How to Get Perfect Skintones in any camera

However, if you are in that middle side of that legend, like I mentioned before, I put the IRE scale up a little bit earlier, and this is what you could play around with. But for the majority of the time, as long as you're not clipping anything in the background anymore, you're going to be able to bring information back because you're directly in the middle. You can push and pull things as you like. Now, if you start to see blue or purple, just know that that information's probably crushed and you're probably not going to get it back. And also, if you do try to do it in post, you might get a little bit of noise.
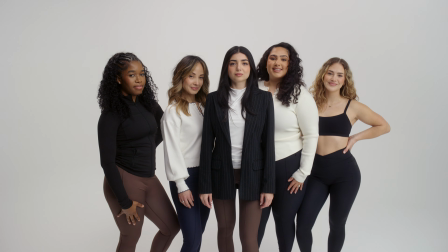[12:40]
Now, in a specific situation, and something I want to answer a bit earlier on in the video, is what ends up happening when you have multiple skin tones in one image.
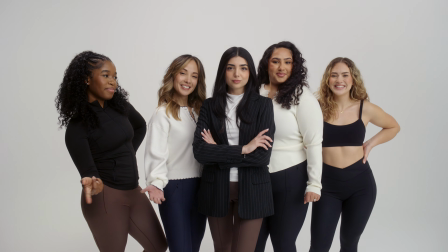[12:47]
I shot a little spec commercial a little while ago, and one of the shots we did have had 5 different people with varying different skin tones. Now, one thing you might not know about modern cameras is that in their dynamic range, when it talks about how many stops it has below middle and how many stops it has above, most of them are going to be a little bit above, which introduces a little bit of the logic where if you try to expose for the darkest skin tone that's there,
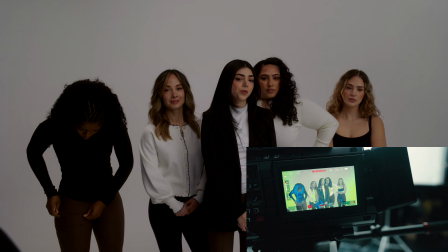[13:07]
chances are you'll have enough information to pull back if someone who has lighter skin is right beside them.
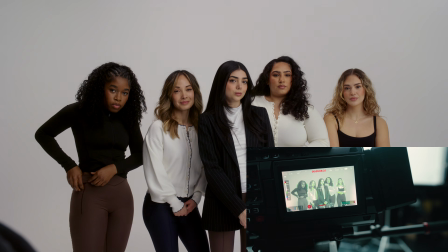[13:12]
Now, by default, I do use false color in order to do this, so that way I can see the entire image at a glance.
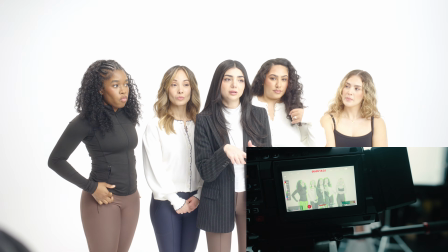[13:16]
And what I try to do is I try to make sure that my darkest skin tone is sitting in the ranges that I want to, and then in post, if I need to, I can just bring everybody else back.
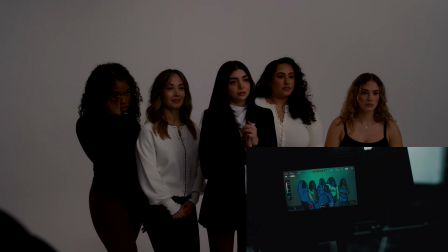[13:24]
It's a little bit easier than underexposing for a skin tone and trying to bring it up in post, because that's where you're going to get noise. So generally speaking, I just play to the darkest skin tone that's in there,
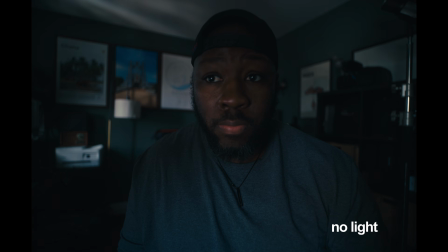[13:33]
and I've been pretty fine ever since. Now we are going to go over a common light setup. Now I'm going to use my new office as an example. I'm still kind of getting used to this space, but this is what it looks like when there isn't any light at all. Now, typically I will shoot closer in the afternoon because the light shines out of the window, which changes the temperature of the room, and your time of day may have an impact on how your overall lighting is going to look.
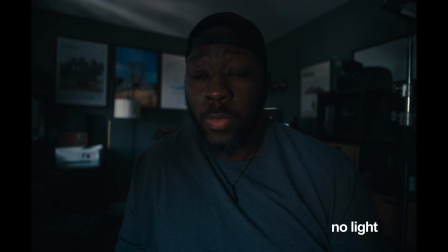[13:51]
But we are going to try to open up a couple doors and windows just to see how things are going to look and see how they can improve.
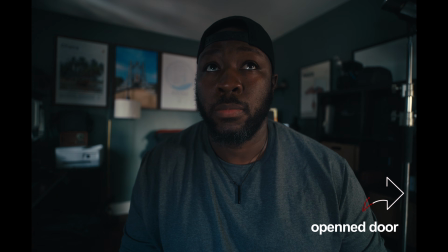[13:56]
Now, there's going to be a door on camera right that's going to let in natural light because it goes into the rest of my house, and as well as there's going to be a window that's going to be on my right-hand side that's going to let a lot of light in coming from
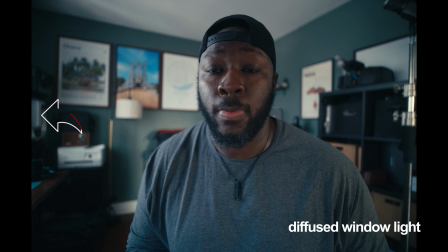[14:06]
outside. Now, one thing that you might be able to use to help out yourself a little bit is going to put a diffusion sheet on top of that window, or at least in front of that window,
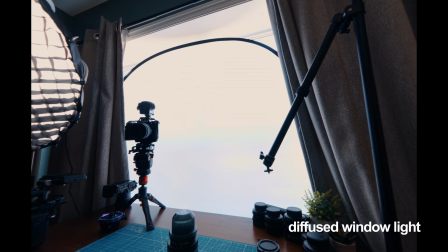[14:14]
I should say. The reason why you're going to be able to do that is because it does soften out some of the light that you're going to get from outside.
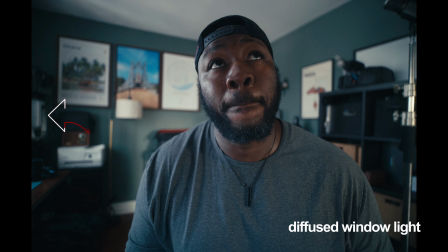[14:20]
And if you do have a room where the sun actually goes through that window, it'll help soften up the light, but also sometimes when a light goes behind the cloud, it'll help control that a little bit because it might be a bit harsh coming out of
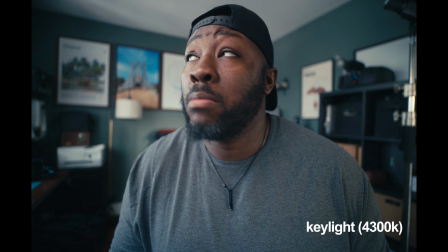[14:29]
the window, and it's nice to soften that up. Now, we are going to go into our key light, and generally speaking, I think most most people know that that's going to be 45-degree angle from your face.
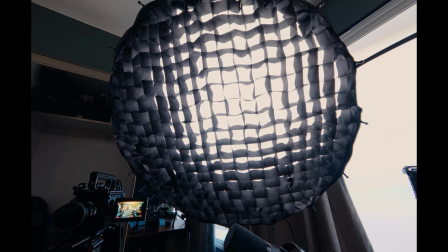[14:37]
It could be right or left. I usually will put it on the same size where the window is, which is on the left-hand side of the screen or on my right-hand side.
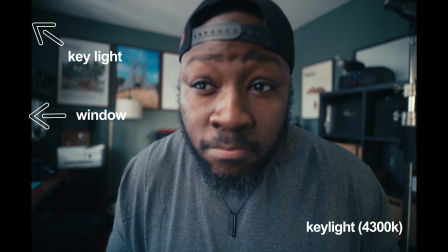[14:45]
This is going to give me the exposure that I am looking for, and you can change the white balance of certain lights.
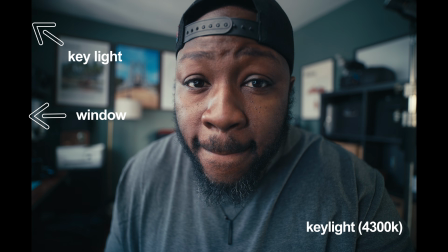[14:49]
This one is a bicolor, and that way it can match up with the color temperature coming out of camera.
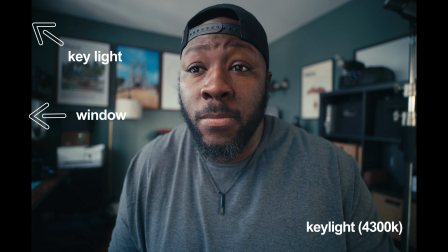[14:54]
Now, I used to cheat this. I used to be able to put this a little bit warmer, but now that cameras have gotten pretty good and flexible in terms of their skin tones and their colors, I don't really do that anymore,
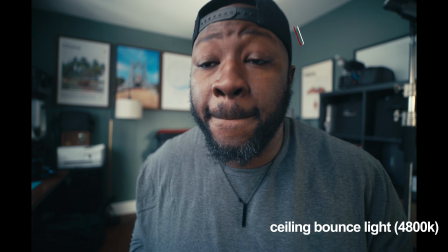[15:03]
but you can experiment to figure these things out. I'm also going to bounce a light off of the ceiling, which you may see on the right hand of the screen.
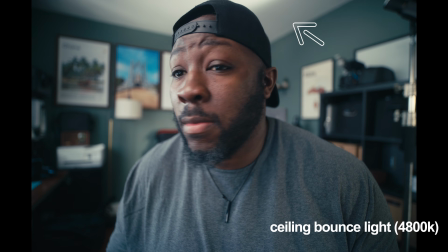[15:09]
The reason why is because it does add a little bit of level into the room. The sun hasn't shone up into the room yet.
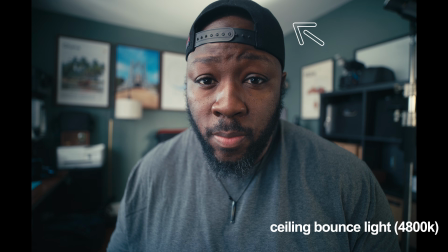[15:14]
It's only like 9 o'clock in the morning. And in order to add a little bit more exposure into the background, I may point a light at the ceiling.
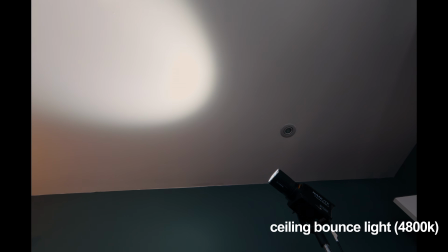[15:21]
Now, when you point something at a white surface, it will reflect that whiteness back into the rest of the room.
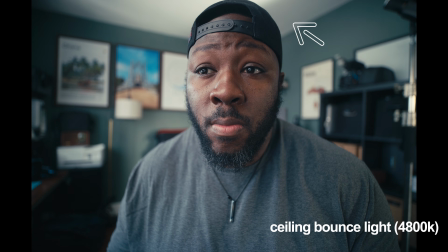[15:26]
Conversely, if you put something in front of something that's black, it's going to absorb that light as well. So you could give this a try if your room feels a little bit dark.
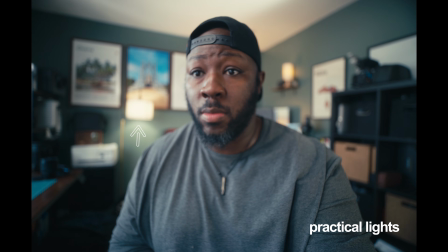[15:33]
I'm also going to have practical lights. And if you watch any Hollywood movie, Netflix documentary, or anything like that, you will see a bunch of lamps in almost unnecessary places.
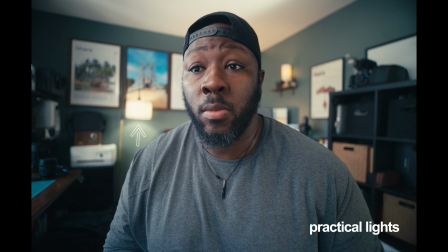[15:42]
It gives a little bit more depth and dimension into the room. It kind of lets the room feel a bit more lived in rather than something that just kind of fades into darkness.
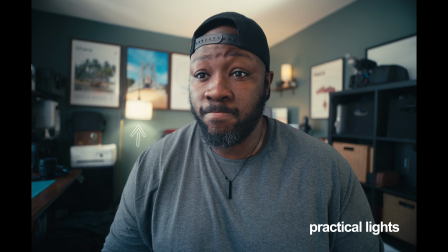[15:49]
So this is something you might want to try. If you have a couple lamps lying around, put them in the background of your shot and see if it adds a little bit more into the room.
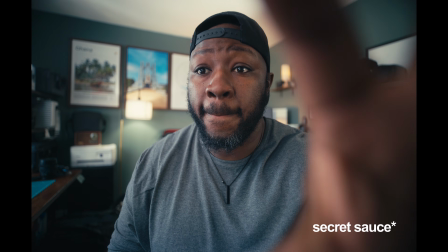[15:57]
Now, we do have a little bit of secret sauce here. And as I'm turning this filter, you're going to notice that harsh highlight from that key light has disappeared.
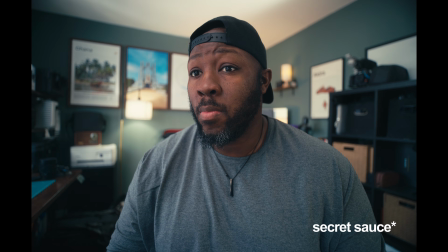[16:04]
And we're going to talk about this in the next section of the video. But I do use this filter quite often, especially when I'm doing talking heads or even when I'm working with people with darker skin. Now, I am going to show you before and after and how things look. One side, I look like a character that hasn't been unlocked in Mortal Kombat yet.
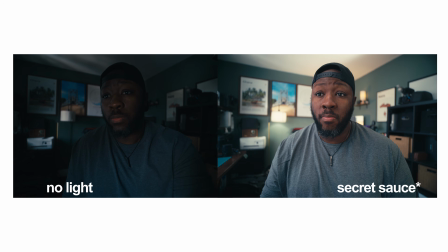[16:19]
And the other one, well, I actually think the exposure and how my skin tones look pretty good.